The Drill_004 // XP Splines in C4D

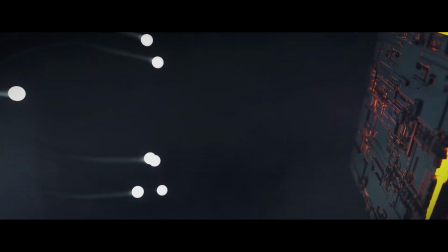Hello everybody, thanks for joining me again today. My name is Jeremy, I'm a motion graphics designer, animator, and 3D hobbyist.
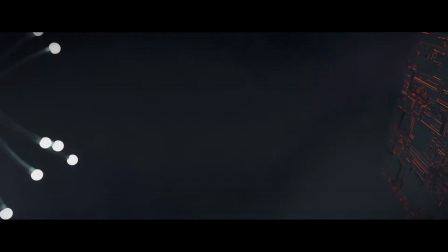This show is an unrehearsed screen recording of my workflow and a peek into my journey to develop a deeper design skillset.
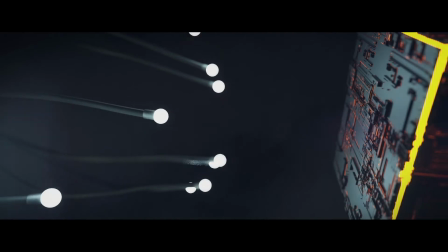Here it's not so much practice makes perfect, but more practice makes progress. This is The Drill.
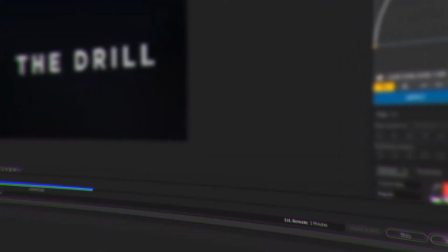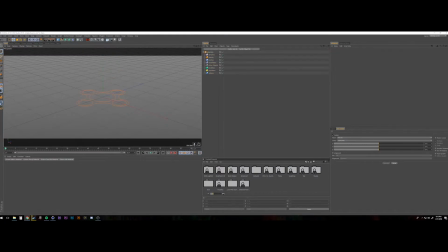Alright, let's get into it this week. Like last week, we're diving into a little bit more X-Particles work. with this project I was looking at some reference from Joey Camacho again at raw and rendered and want
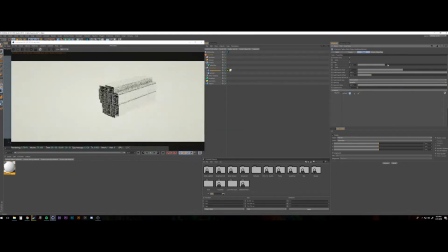to build these cable this cable system so what I was doing
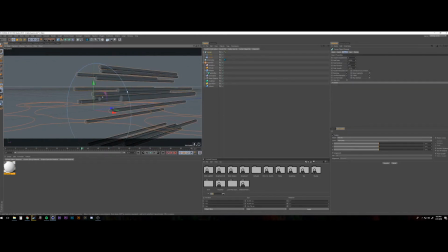first here is using a blast from an X particle system to send out tracers that I can then sweep some geometry over so here in this in these first
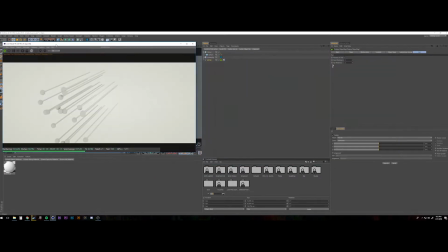couple of shots here what I'm just doing is testing to make sure this theory works Um,
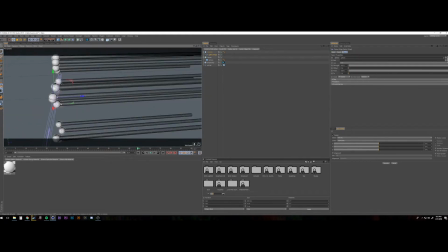I've, I've seen, I've seen it done in a few other spots, but this,
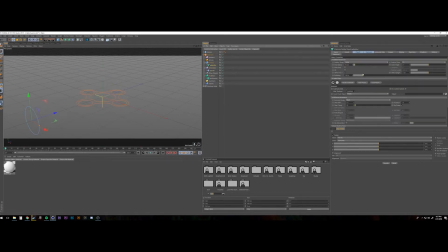this was a really fun project because I was just kind of going through and just experimenting with some theories that I thought would work and then, and really building it out from there. So here, uh, after that test was run, I did understand like, okay, this is how it's going to work.
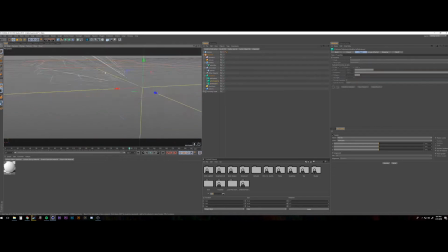And this is how I'll be able to animate it. So what I'm actually doing here is sending, um, particles. I think it was a blast of maybe 20 or 30 particles. I brought the emitter off of center and it was just blasting them toward the center. What I then did was apply some XP turbulence and an XP attractor
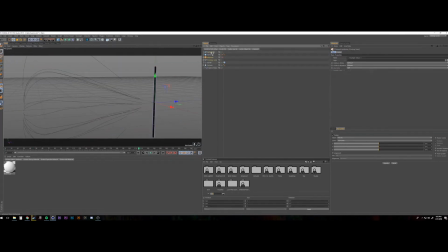just to give a little bit more of a swervy kind of natural feel to the cables. Once I got it to where I liked that's when I started sweeping cylinders over that. So I used the spline wrap to do this believe that was the ultimate ultimately what I went with because that will allow you to offset to
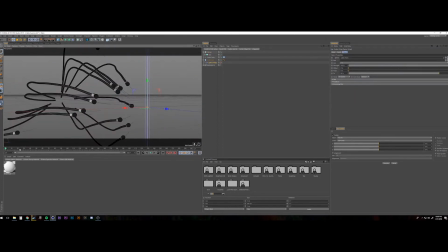start an endpoint of the spline and allow me to animate in a way to make the look like those cables are moving closer to an object then I just simply I did a simple sculpt of the tips of
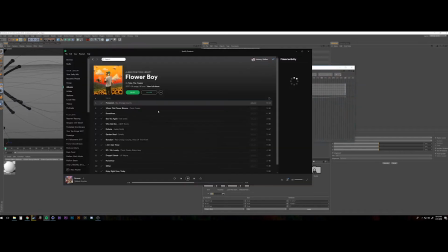these it's just a little cylinder and with a bulb on the end and
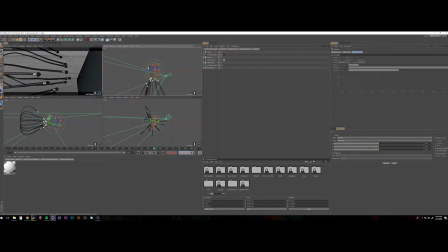ultimately I went with a emitter texture for those bulbs at
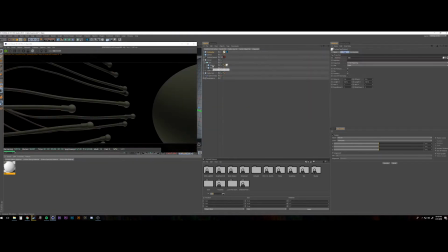the end so it was just a glowing light and I just wanted to make them go towards
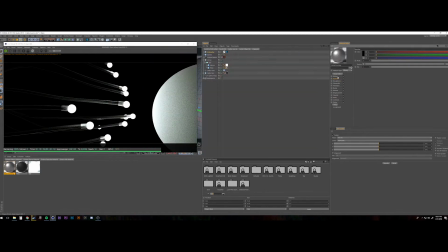something so at first I have a sphere in here I think ultimately what I did not like was that with the wide angle of the camera I was using it was distorting
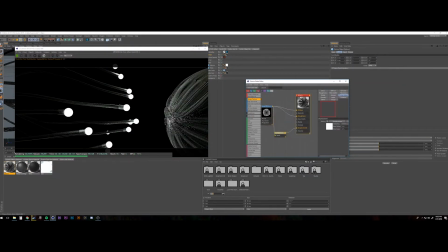the sphere too much so what I'll go with end up going with is a cube but I was just playing around with some the the French monkeys retina pack right here in that just building out some kind
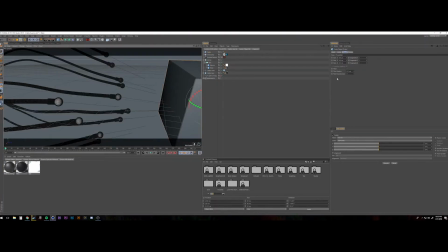of interesting texture like I said ultimately I went for a cube that wide shot there I think I'll end up rendering out because I like how that looks but
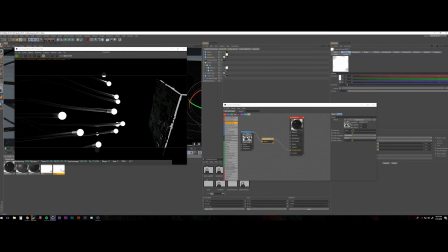for now it's just using a agreeable effect
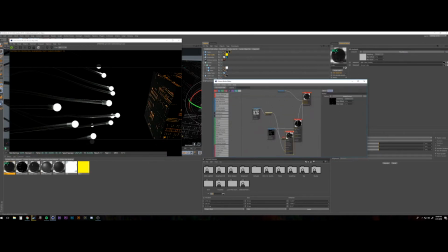displacement map from one of people's projects and just plugging in the different materials and just testing out these different
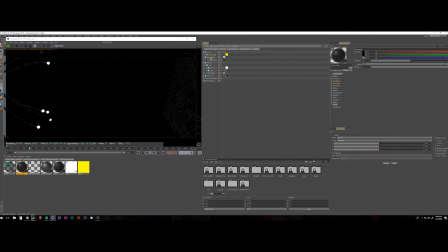materials to see if I can get something a little more complex with you know just a little bit of displacement that I had so right here
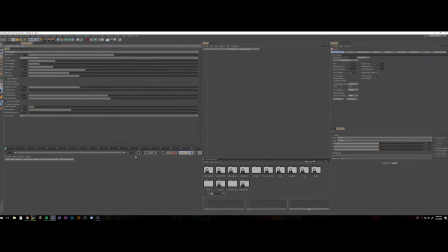I'm just doing a little bit of rotation to the cube and just tweaking my curves on on my particle spline
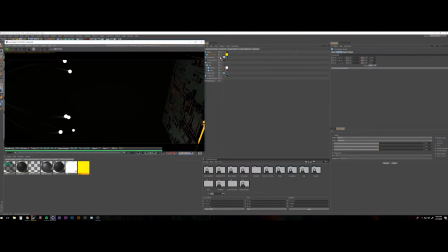animations and I was actually having a lot of crash issue I actually was crashing but
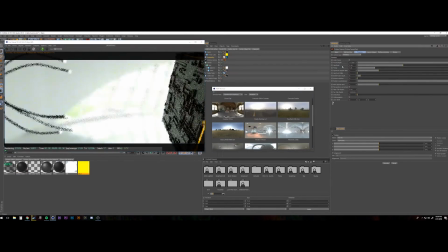my my cinema kept freezing up so I kept closing it I think it might have been because
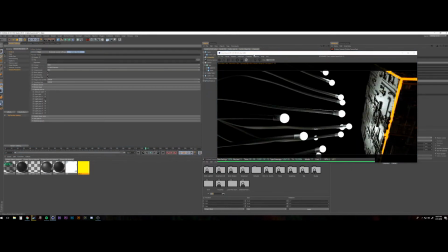in my I have a null in there if you could see with reference and in that reference is the entire x particle system in case I had to tweak anything
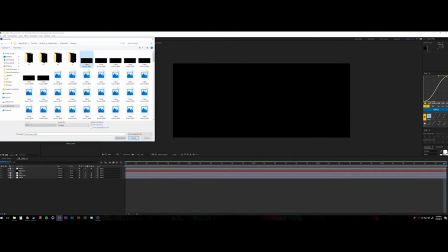so I'm wondering if that is was kind of choking up the system but ultimately I got my render to where I wanted it
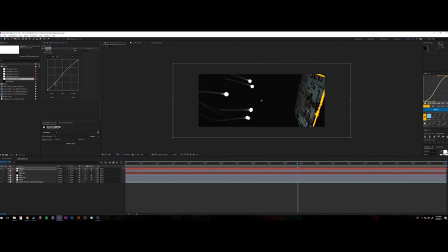brought everything into After Effects and got into the compositing I rendered out different light passes on this I rendered out a light pass just for the emitter the
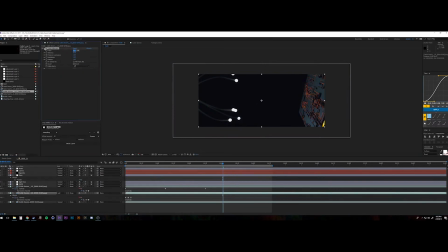bulbs and that emission material and as well as the
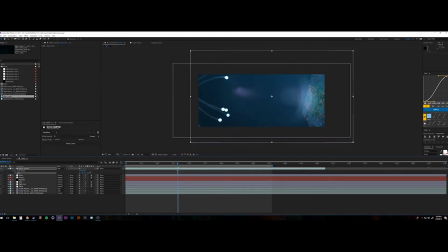the gold kind of glow from inside the cube here I'm just throwing on a lens
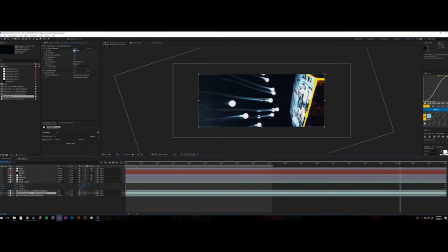flare just by doing freeze frame of a light leak pack that I bought a while ago and it's just a cool little trick to add a lot more complexity to the
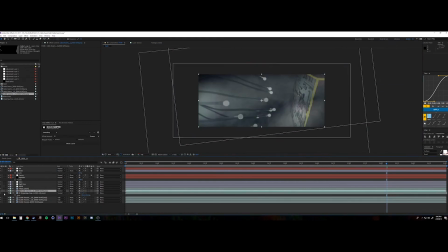shot for you know with just a frame now I also rendered out a Z depth pass so I can apply some depth
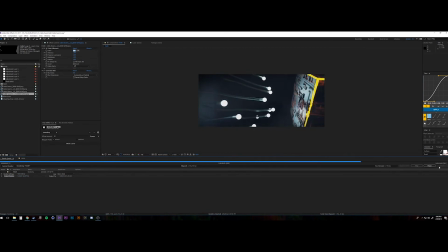to the smoke and just kind of fill out some cheap some cheap fog volume and there's the final render it's just this so you
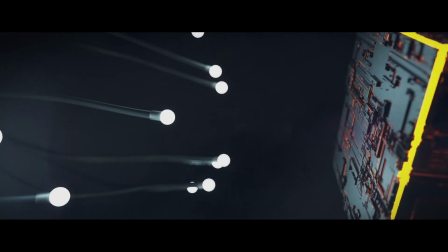see the cable swarms coming in here going toward this cube just with a camera you know tracking right to the side to just kind of reveal the cube as
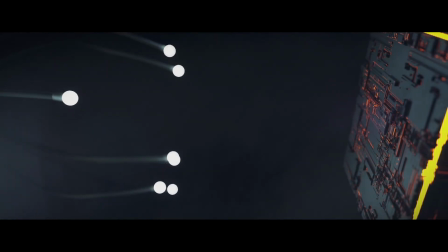we go this is a really fun project and I'm really excited to continue to try these out and see what X particles can build as far
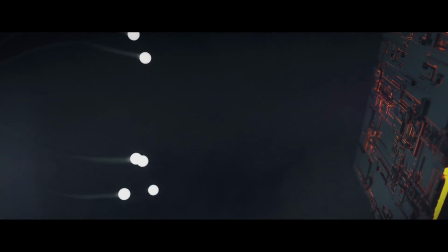as splines and then what those splines can actually create as far as geo so that's it for this week's episode you know how youtube works like share
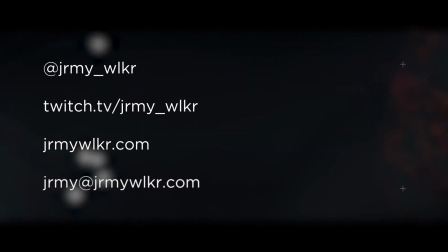and subscribe and comment down below you can follow me on instagram and twitch at jeremy walker that's jeremy j-r-m-y underscore
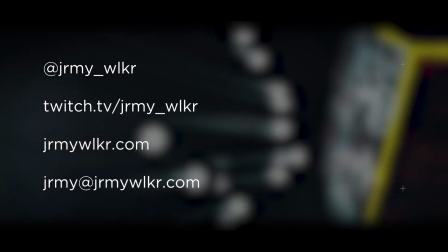w-l-k-r you can visit my website for updates or shoot me an email at jeremy at jeremy walker.com thanks again so much for watching this week and
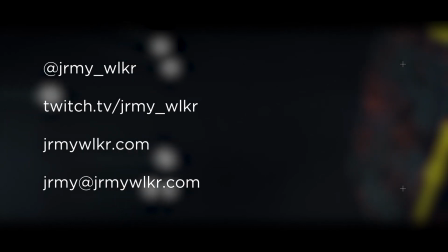i can't wait to see you next week on the drill